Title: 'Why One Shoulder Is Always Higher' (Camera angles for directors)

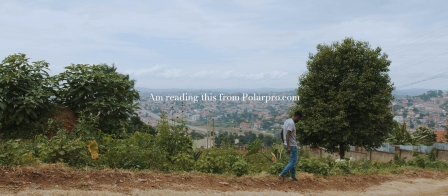Hi guys, welcome back to the channel. In this video, I'm going to be taking you through camera angles for you to understand camera angles in an easy way. If you have ever watched a movie or if you have ever watched a video,
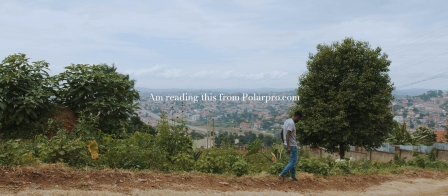what you need to understand is that that entire video or that entire film is what we call a sequence. If you have ever watched a video, there is a point where you're seeing people talking to each other in a certain environment.
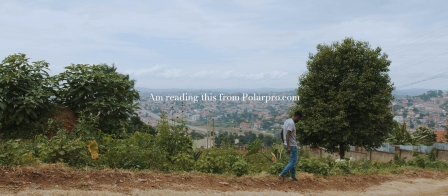That is what we call a scene. And a movie is made up of different scenes. When you put the all scenes together, that is what we call a sequence. Once you have a scene, there are small sections,
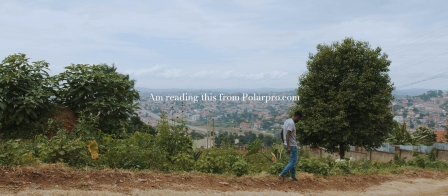all there dot point where you see one person is speaking and another person is responding, and at the same time there are actions that are happening in that one area. So what makes up a scene are what we call shots.
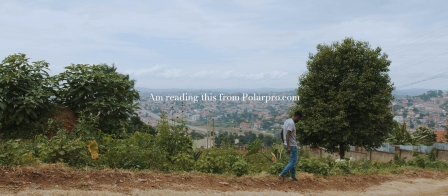Now, the shots to be made, a camera is positioned on a certain angle in a certain way, and a lens is zoomed in or even is framed in a certain manner, and that is what we call camera angles.
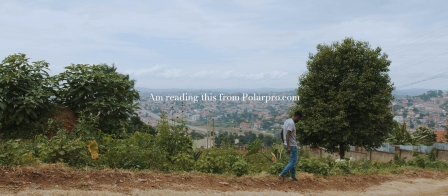And in this video, I'm going to be explaining to you different camera angles so that by the end of this video, you're able to tell better stories depending on certain camera angles. So many people make mistakes when they are shooting certain skits or even videos and films.
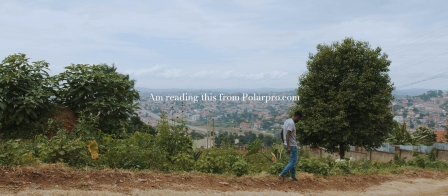You find that someone has used one frame or one camera angle, yet when you read the script, they add a different story to tell. So this video is going to save you the hardship of
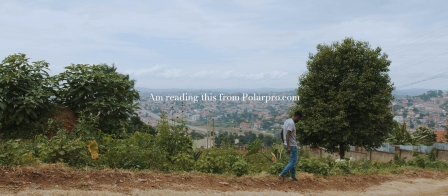making mistakes while you're creating videos and while you're shooting movies. The first camera angle is the wide shot. The reason that's why a wide shot is done is to establish an environment,
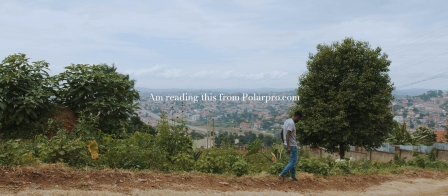and this is a shot that most people use to open up their videos, their films, and their scenes. So a wide shot is one camera angle that you need to have in your videos so that you can
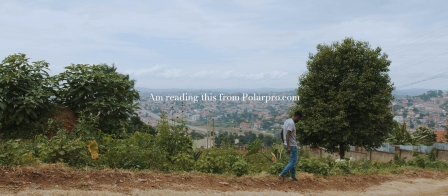introduce the person viewing into an area where the scene is going to be taking place. There are a variety of camera angles in filmmaking are used to help enhance the narrative, the theme, and the overall mood of the film.
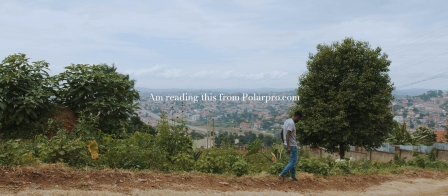Cinematographers usually make conscious choice as to how the scene is shot. By doing so, they strive to convey the overall message of their film through each individual frame, making how the camera is angled in each scene.
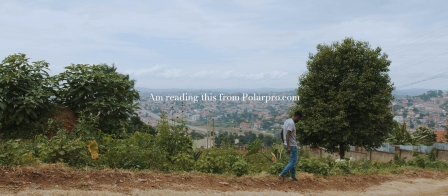In filmmaking, there are various types of camera angles that can assist you in pushing forth your intended narrative goal for your film. Everything from basic to advanced camera shots.
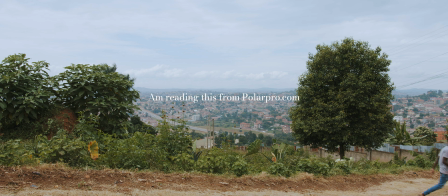Basic camera shots are those that refer to the indication of the subject size within the frame.
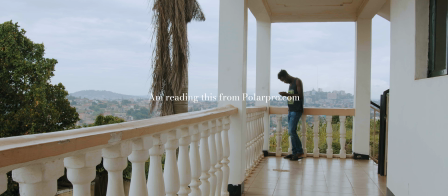There are three types of basic camera shots, which include the close-up shot, the medium shot, and the long shot, all what we call the wide shot.
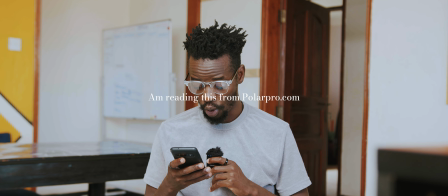A close-up shot is taken of a person or object in a close range in order to capture a minute detail of the subject. This shot is tightly framed and takes up most of the screen,
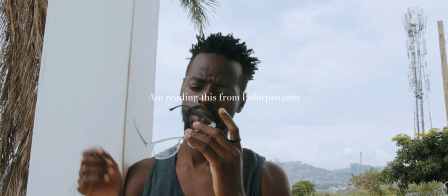as it is usually used to frame a character's face in order for the audience to see what type of emotion is being conveyed.
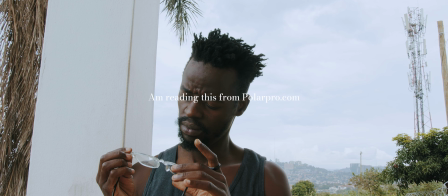In addition to serving as a tool used to evoke a character's emotion state of mind,
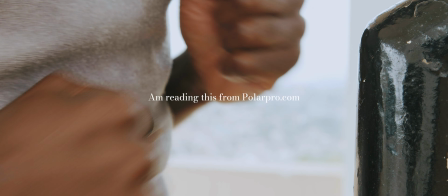the close-up shot is also used to reveal details or information about a subject.